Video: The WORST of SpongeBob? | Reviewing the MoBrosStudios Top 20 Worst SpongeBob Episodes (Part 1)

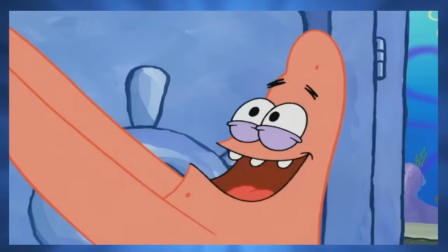12:26 What happened to the steady pacing seen in the previous episode?
After our walk, I'm going for a rowboat ride with Patty.
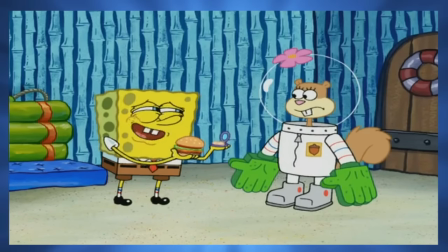12:33 Just waiting for her to put on her makeup.
You know, this would be sillier if SpongeBob wasn't taking this, relationship so seriously.
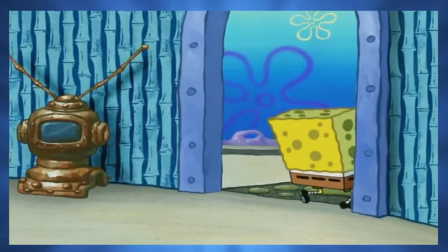12:42 He even refuses to hang out with his friends in favor of the Krabby Patty.
I've been replaced by a sandwich!
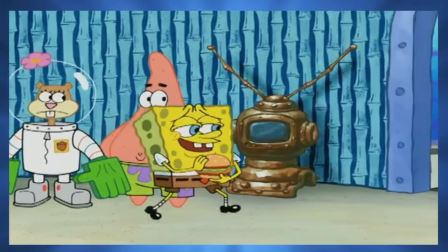12:51 You'd think that SpongeBob's best friends would address this problem more, but they don't show up in this episode again.
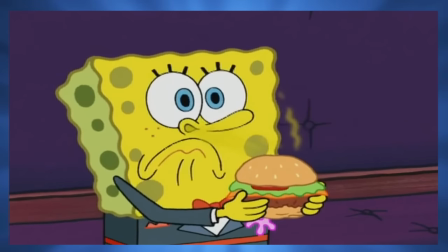12:57 Instead, at the end of the episode, SpongeBob comes back to reality as abruptly as he fell in love with Patty, for seemingly no reason.
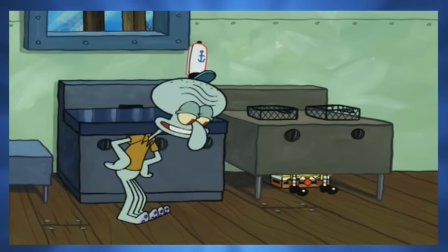13:05 When it comes to the humor of the episode, I really don't have much to say.
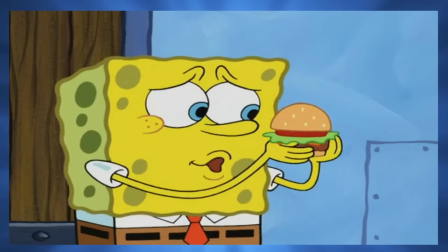13:09 This episode was banking so much on the SpongeBob Patty ship being funny that there's few redeemable jokes to speak of.
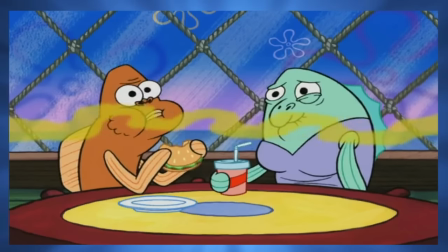13:16 The only joke that fully works was with this random couple.
Harold, again?
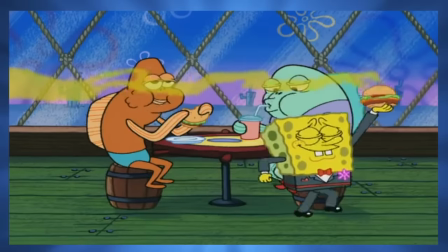13:22 Martha, I know what you're thinking. It is not me this time.
Regardless, one of the biggest detractors of this episode is its show tune.
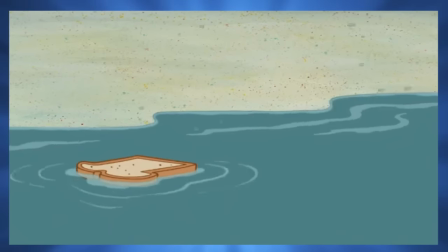13:29 It eats up a full 2 minutes of the runtime and only reiterates that SpongeBob sees Patty as his girlfriend.
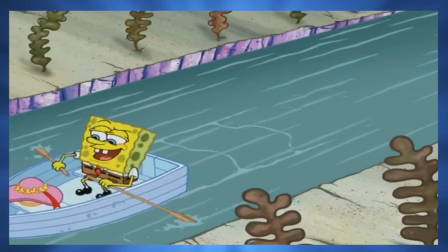13:35 Plus, the lyrics are so trite, it's not even funny.
With you, our love is stronger than glue.
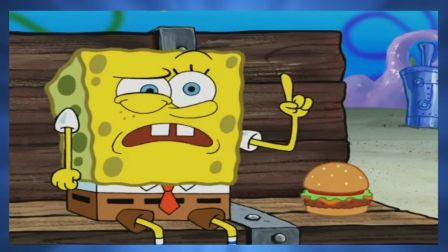13:43 There isn't anything, there's nothing in the world I wouldn't do for you.
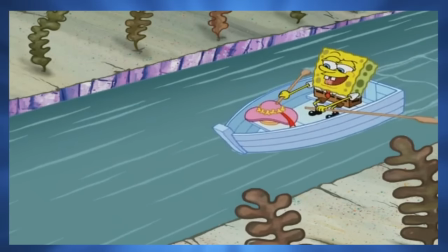13:49 They may as well have cut the song and used the remaining 2 minutes to develop the story.
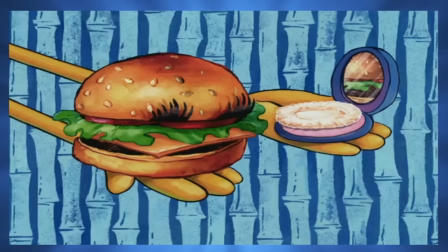13:54 If you're going to have SpongeBob go a little crazy and fall in love with a burger with a face on it, you could at least give us some insight into what he imagines Patty's personality is like.
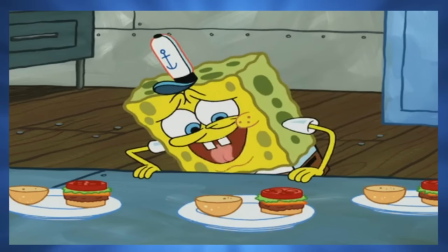14:03 Without that, it's as though SpongeBob has fallen madly in love with someone solely for their looks.
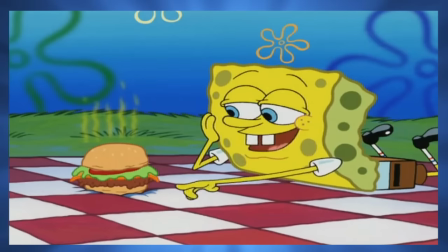14:08 And given how creepy the story comes off as, they may as well have made it a creepy story on purpose.
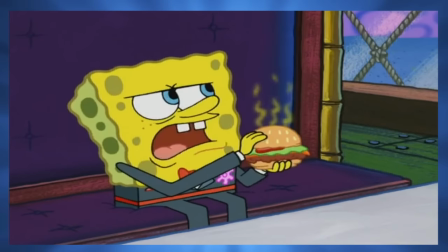14:13 Have SpongeBob's madness slowly build up as the burden of keeping Patty safe eats away at his nerves.
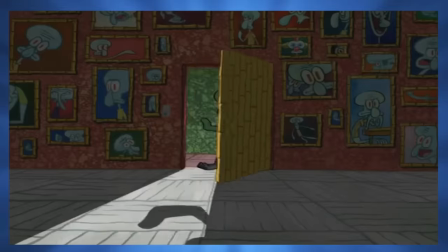14:18 Give him nightmares, and try sequences of Patty actually talking. It's not like dwelling into the realm of creepy is anything these later seasons were afraid of.
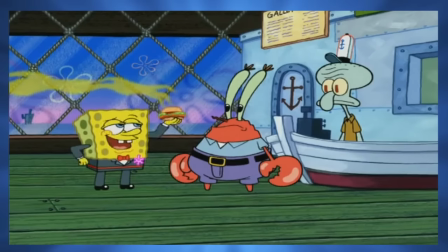14:26 How does this one rank with me? I still think it's pretty bad.
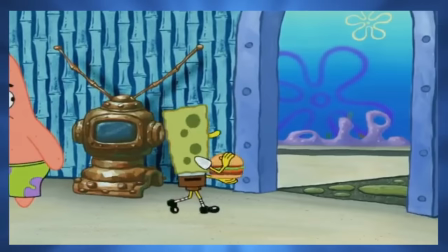14:30 It lacks decent jokes, the story is unintentionally disturbing, and a good chunk of it is frankly wasted on that show tune.
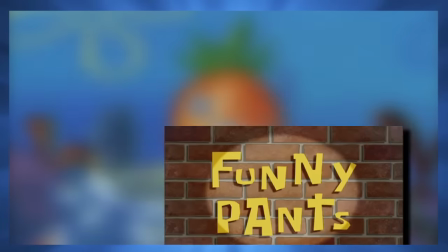14:42 Next in line, we have Funny Pants.
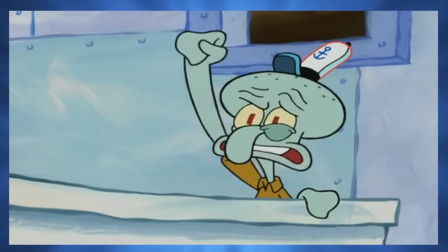14:44 In this episode, Squidward becomes fed up with SpongeBob's constant laughing and tricks him into thinking it will break his laugh box.
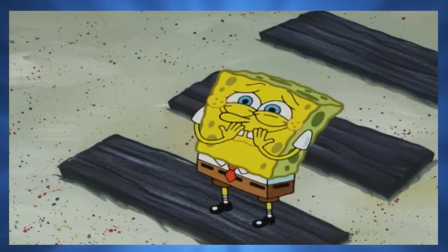14:52 SpongeBob's laughing does get to be a little much in the beginning, and they seem to have added a squeaky toy sound to it, which makes it extra obnoxious.
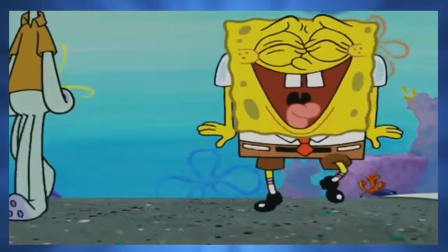15:00 Don't
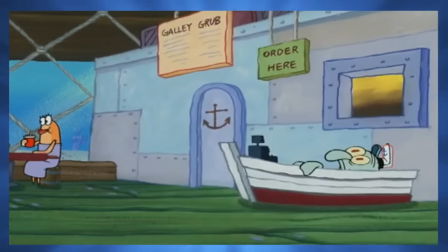15:06 while it might give you a headache, it drops off after the first 2 minutes.
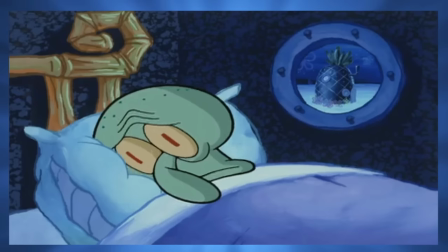15:10 It works in terms of the story too, as poor Squidward can't even sleep a wink because SpongeBob just won't stop laughing.
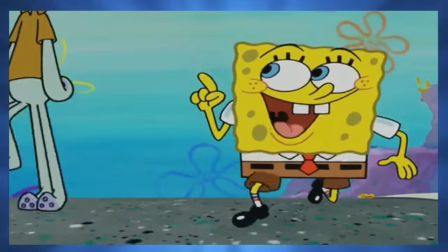15:16 I still think that him laughing so much at the saying, "another day, another nickel," is, well, stupid.
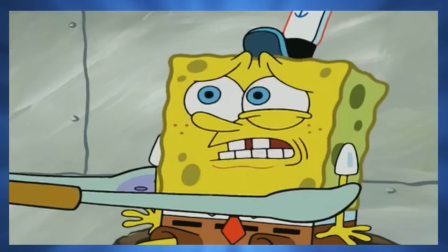15:22 That could easily be fixed by just having him laugh about other things. Speaking of jokes, a lot of the jokes work in this episode, this one being my personal favorite.
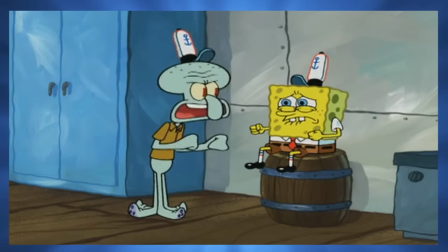15:31 If you use it too long without giving it a break, you can never laugh again.
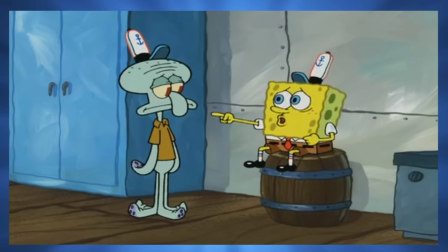15:37 Is that what happened to you, Squidward? Yes. What? No!
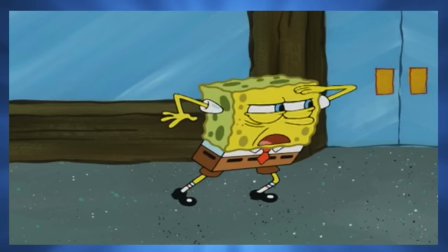15:41 And while SpongeBob is trying to avoid laughing for a day, he runs into a bunch of rather old-fashioned comedy gags.
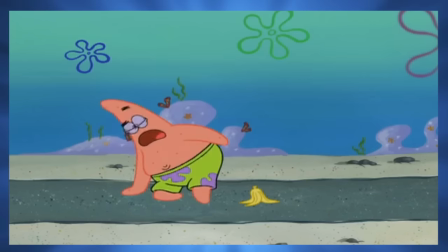15:47 Old-fashioned, perhaps, but exaggerated to the point where it's funny.
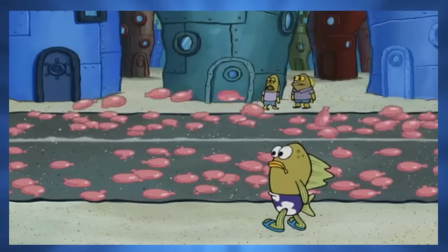15:50 Not only does he find the streets covered in whoopee cushions, but a pie truck crashes into the mess and even has a pie instead of an airbag.
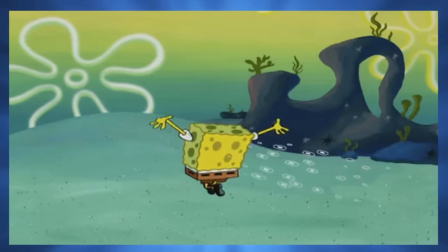15:58 One fallacy I see in this story is that SpongeBob, thinking he broke his laugh box, never thought of seeing a doctor.
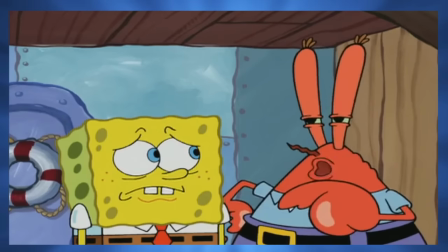16:04 And despite going to each of his friends for help, none of them thought of that either.
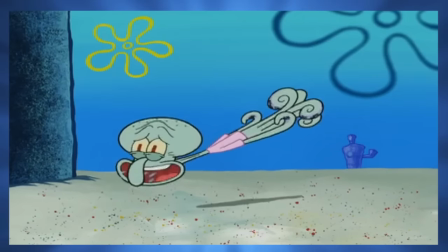16:08 My other problem with this story is the ending, in which Squidward breaks his own laugh box, ends up with it surgically removed, and gets a piece of SpongeBob's instead.
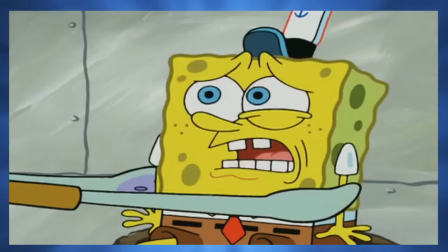16:21 I actually feel bad for Squidward here. True, Squidward's lie did lead to SpongeBob losing his laugh, but he confessed in the end.
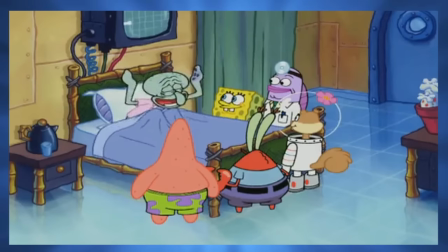16:29 He really didn't deserve this, a fate he'd probably find worse than never being able to laugh again.